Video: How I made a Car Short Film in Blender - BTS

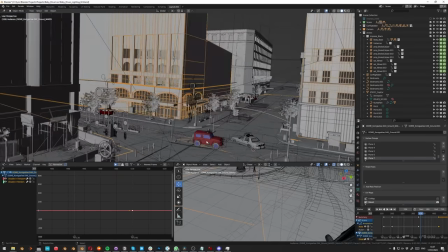But all of this stuff is basically just an HDRI map that is projected. So that means I didn't have to do much of the work.
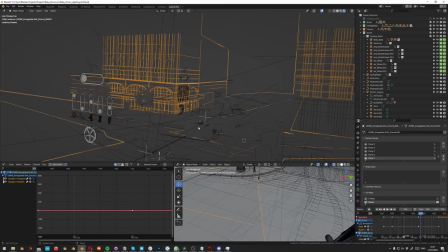I just had to add in a few assets here and there to fill in the empty spaces but you get so much for free if you use this sort of approach.
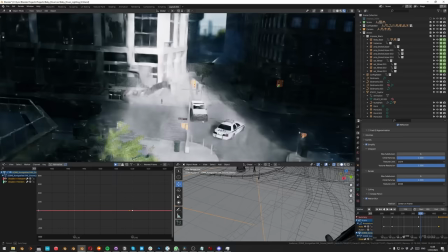So as you can see here this is the first rough lighting and modeling of the entire scene and everything is sort of in here without
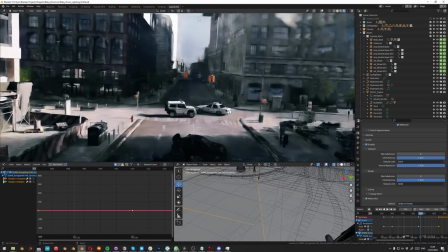as many details as needed in the end and you can really tell when the illusion starts to break but in most cases all this is really enough to
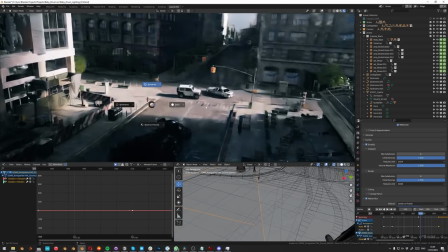sell the effect. So with all this extra stuff modeled, I had one scene where I was refining the animations,
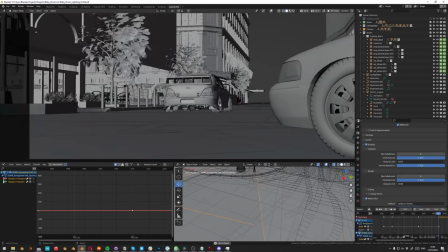I was starting to add in stuff like tire tracks and or skid marks that are generated
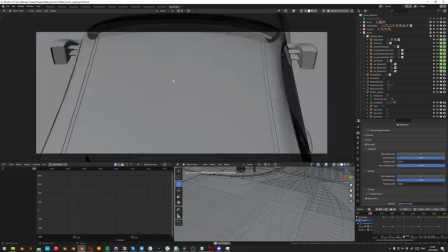by launch control and again some parts are still not fully animated but I was trying to take it one step
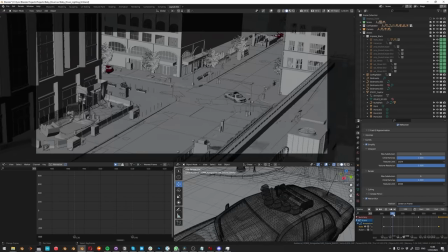at a time to slowly get closer and closer to the finish.
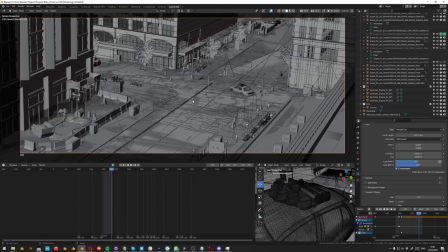So at this stage I had everything in one file and at some point I like to split it into separate files. You can see here before I had all the cameras called 10, 20, 30, 50, 60. And the reason why I call them 60 and not 1, 2, 3, 4, 5, 6 is in case I need to add a camera in between,
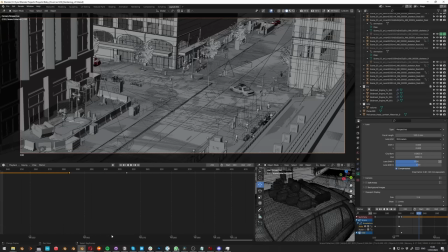let's say 6 and 7, I would have to call it 6.5. And that's a really bad name for a camera. So that's why it's a really good idea to just call them 10, 20, 30, 40, 50, 60. Because if you need to add a camera in between, you just call it 65 and you still keep the correct sequence of names or numbers I suppose.
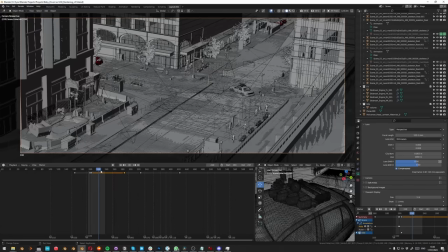So I like to split it into separate files as mentioned.
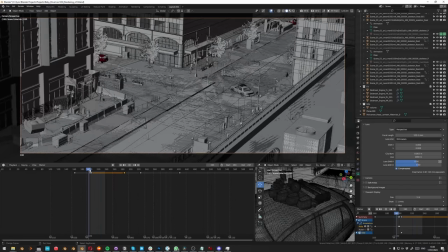So in this case I had shot 30 which was the first one I attacked because this is sort of the overview of this little intersection.
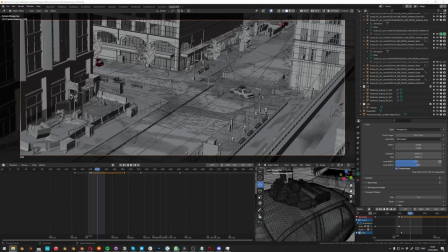So this was the first one that I tried to push as far as I could and it was also a place for me to try to find out which sort of lighting and which sort of mood I wanted. I used a tool that I was building myself called RenderSnap.
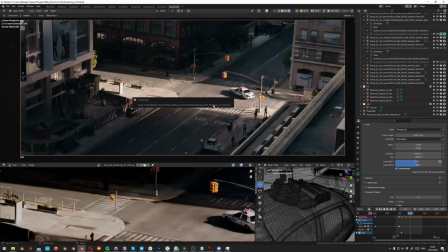So what RenderSnap does is that whenever you hit Ctrl Alt S it will just snap your viewport and save it here to your image viewer.
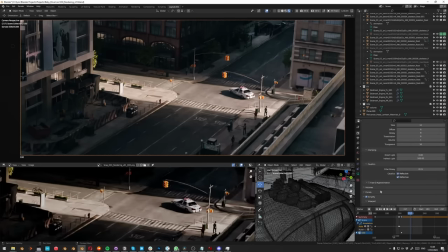So right here it looks a little bit too dark. The reason for that is that I'm using ACES in the project so that actually messes up the Blender viewer a little bit.
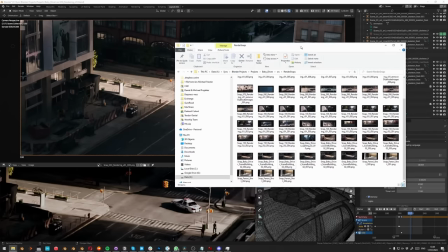But if you look in your folders, RenderStab also saves to a folder on your hard drive.
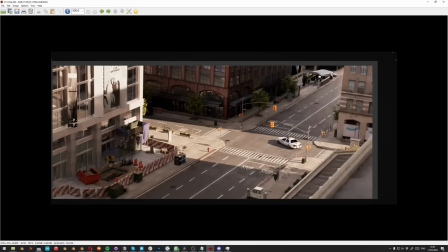You can see how we started out with this lighting that looks very weird, very bright.
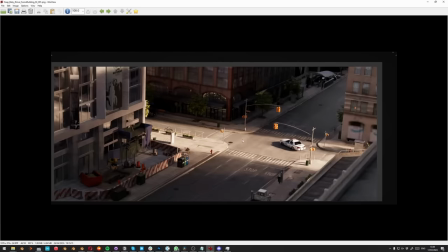It doesn't have much contrast and through the process I was trying to make it softer,
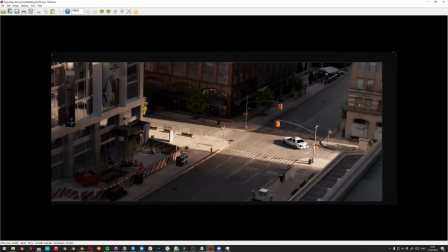make it more like a beam, more contrasted, more focused on this cop car. And it's also a way to play around with different color grading and stuff like that.
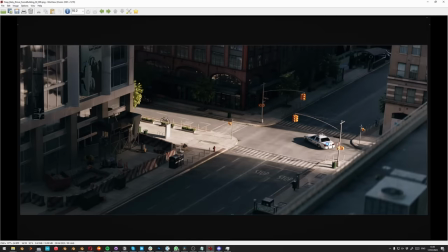And in the end, I got something that looked like, you can see here again, I felt like it was too yellow. So in the end, I had something that looked like this, where I was going into compositing and trying to figure out the rest.
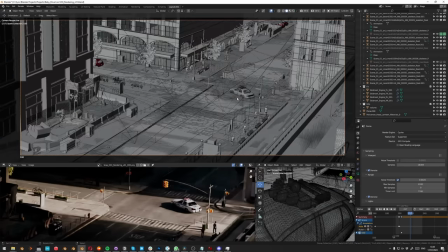So that's just the way I like to work to sort of develop a look, and then go from there. So another example of a scene that I changed a lot.
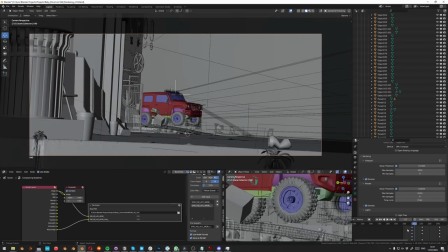I really wanted this truck to go crazy like I was imagining the cop cars completely out of control.
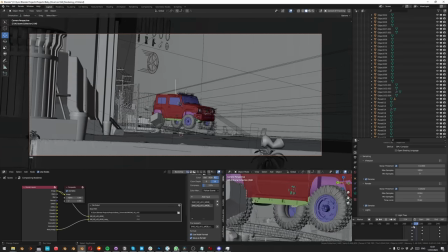They just wanted to catch this guy no matter the costs.
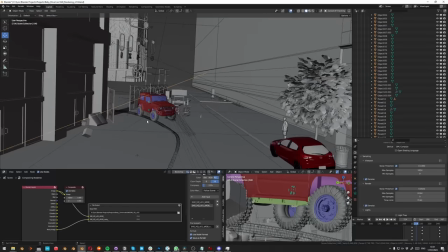So this guy he literally jumps through a gate trying to get in front of our hero car and block his path.
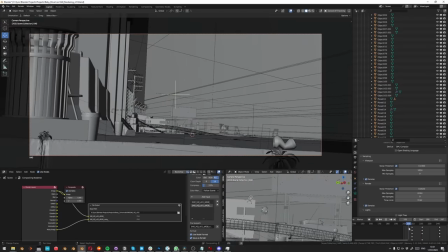So that's why I wanted this gate just being slammed open and the way I did that was using some constraints in blender.
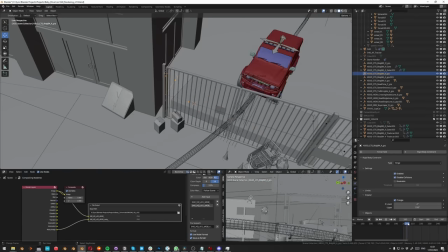You can set up a hinge constraint and then you can use the built-in physics to just simulate stuff like this but this just comes to show how launch
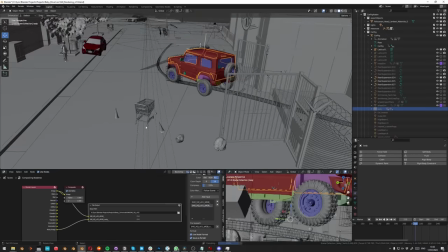control doesn't really limit you when it comes to extra physics it will just become a part of the simulation so launch control has the
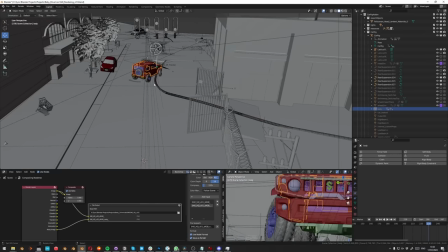animation and whenever you do any bake the launch control physics they will just be baked on top of the other physics that are in the scene
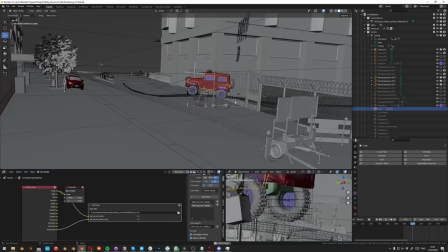so everything sort of works together and you can see here the result the the gate is slammed open and the stuff flies all the way to the
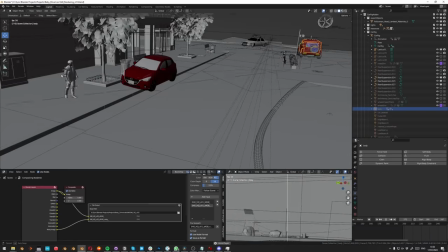other side of the street and this guy here is very surprised about what just happened. So fun stuff like that.
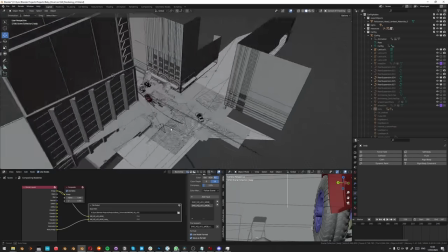And you can see how this scene here actually stripped out a lot of the other geometry that we didn't need anyway, just to save rendering time and performance.
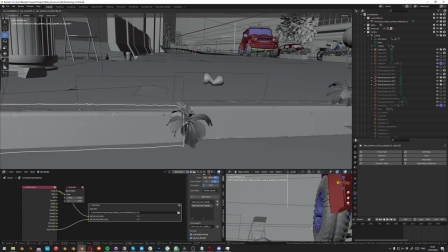Instead, I opt in for getting a very high quality curb here at the bottom,
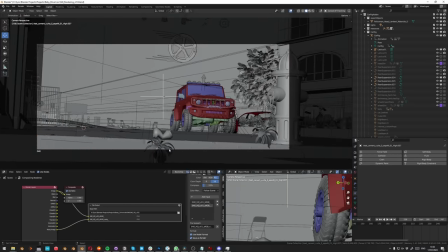because these small details really help when you want to render something this close. So always just add in the details you need for the specific shots.